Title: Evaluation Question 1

In what ways does your media product use, develop or challenge forms and conventions of real media products?
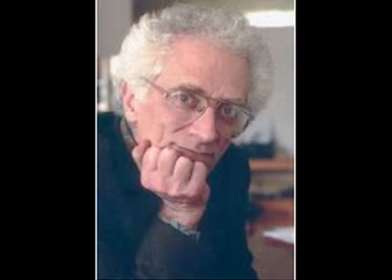Trailer. From looking at my trailer, I've used, developed and challenged many conventions. I felt that it was important to include the tolerance narrative theory of equilibrium within my trailer. This is where it starts off normal, and due to an action of the main character they had created or done in the past, it has now led to them facing the consequences. This is called the equilibrium, where the beginning stage.
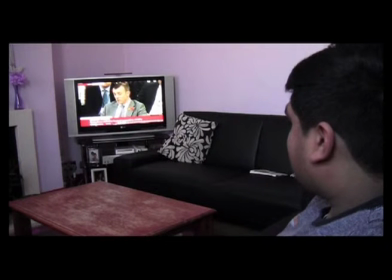In my case, where the main character is sitting down to have tea and realises his best mate has just been murdered, this is classed as an equilibrium, as he has only found out about their death.
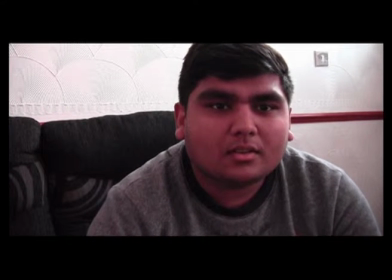The fact that I've used an equilibrium right at the beginning of the stage is showing that I've challenged the convention of the beginning of the trailer, as in Scream 4,
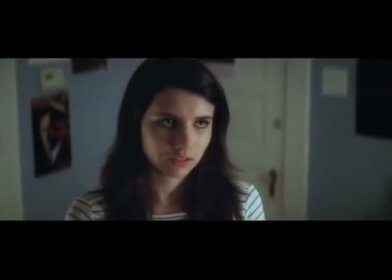the trailer immediately jumps in the disruption stage, as well as in Nightmare on Elm Street. Next, he finds out someone is after him. This is then the disruption stage. The main character has now realised that he's been hunted down by an unknown killer who has sent him the letter.
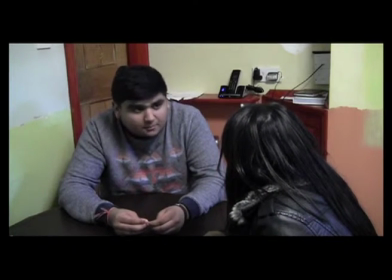Stage. This is the disruption. Therefore, I am following the convention of having the disruption at the beginning of the trailer.
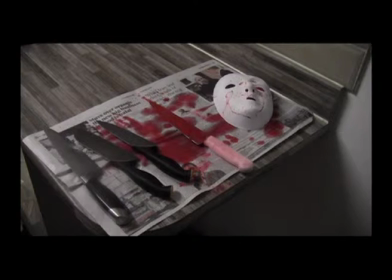For example, in Nightmare on Elm Street, where the teenage girl has found that she has been haunted in her dreams, and in Scream 4 too.
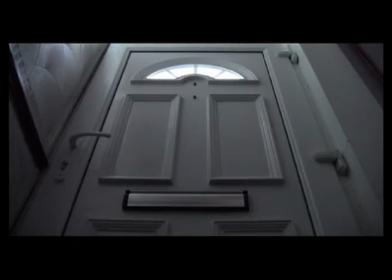I've decided to challenge the convention of having the past occurrence, which have led to up to the current disequilibrium at the beginning of the trailer,
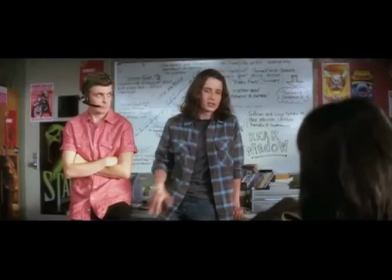and put mine during the middle, as this gives more of an insight to the backstory. This had only been followed by one film I had analysed, and this was Scream 4,
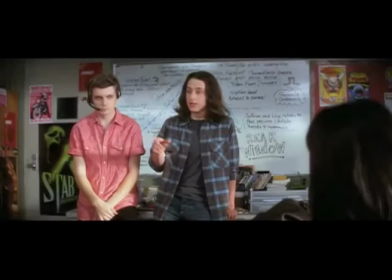where the story about how the killers have actually changed the rules, and this is shown in the middle,
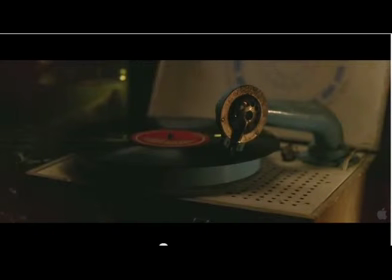signifying what the disruption is about. Whereas in Texas Chainsaw Massacre, there's a flashback of the past, beginning of the trailer, and in Nightmare on Elm Street, it's at the beginning too. Therefore, I have challenged this convention.
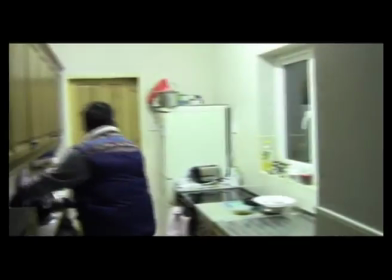Nearing the end of my trailer, I have showed many clips regarding the solution, as most of the shots are consisting of the disruption stage.
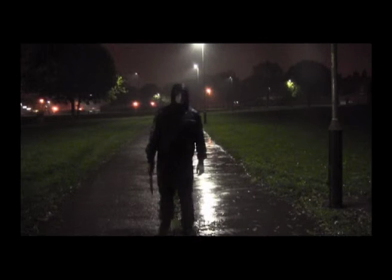Therefore, I have followed the convention, as throughout Nightmare on Elm Street and Scream 4,
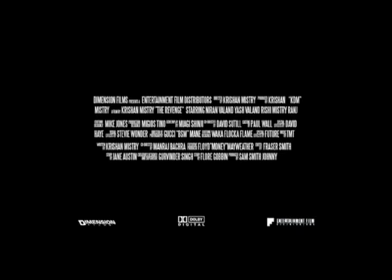the end bits only show the high tension scenes such as the disruption stages, and in Nightmare on Elm Street there are scenes of the antagonist terrorizing the characters.
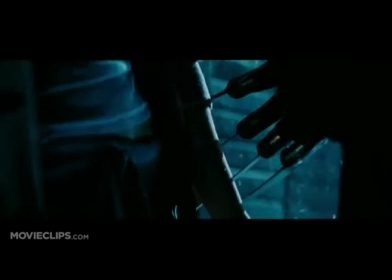I've done this as it also doesn't give away a lot of the film.
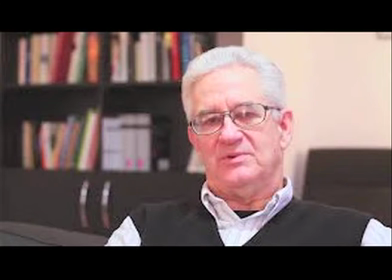Another theorist that is associated with my trailer is Rick Altman and his semantic and syntactic theories. This involves iconography within the trailer. For the slasher, it is conventional to show the weapon by the mask and the character within the film being chased. I followed these conventions by showing the white mask as this is stereotypical for my subgenre of slasher,
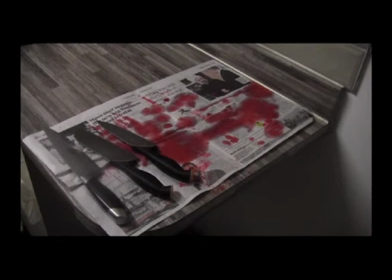as this hides the identity of the killer and therefore creates an enigma in the audience's mind. I've shown this in my trailer by showing the killer taking the mask and his weapon.
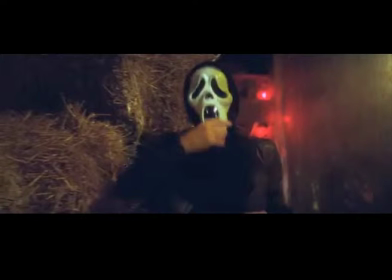Examples of this are shown in Nightmare on Elm Street and Scream 4, where we can see the woman taking off the infamous ghost mask, which creates an enigma as the woman is not supposed to be an antagonist.
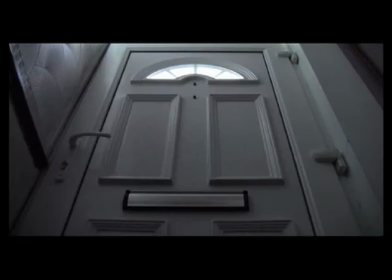Another part of iconography that I've been showing in my trailer is the low-angle shot of the door being knocked,
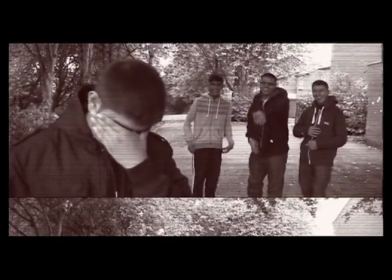as this can connote to the audience of the idea that the characters are either trapped within or unwanted objects can enter within.
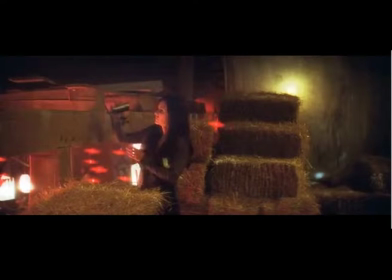These shots have been shown in the films such as Nightmare on Elm Street, where they are trapped within the factory, or in Scream 4, where they're trapped in the basement area.
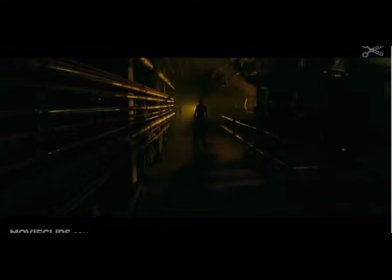The fact that it connotes the characters being trapped allows the audience to wonder how will they ever escape. As to the representation of the characters within the film, it is stereotypical to have stock characters within the slasher movies,
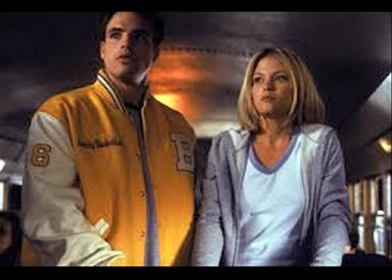such as the final girl, the male jockey, and the dumb blonde. Within my film, I have decided to challenge this by having many countertypes.
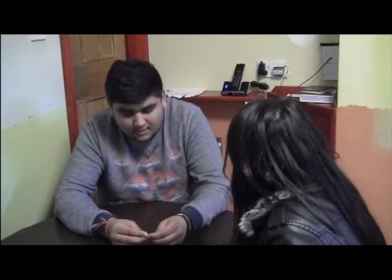My first countertype is by changing the final girl to being a final male, as this was more suited to my narrative. However, there is a girl in there, and she is the one that is hunted down first, so I've put her as a countertype, as she is the first to die, as she has black hair, and stereotypically she has to be white and blonde.
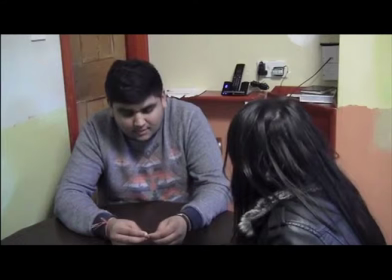However, she is Asian and black hair, therefore conforming to the countertype. This has not been followed by any films that I have analysed, therefore meaning I've definitely challenged a convention here.
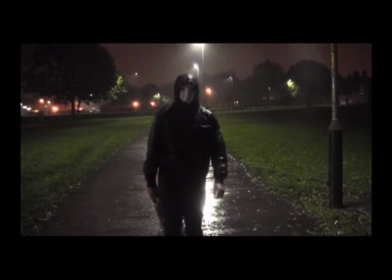The representation of the killer has not been seen as much, as this gives an effect as he is a promiscuous character and doesn't like to be seen a lot.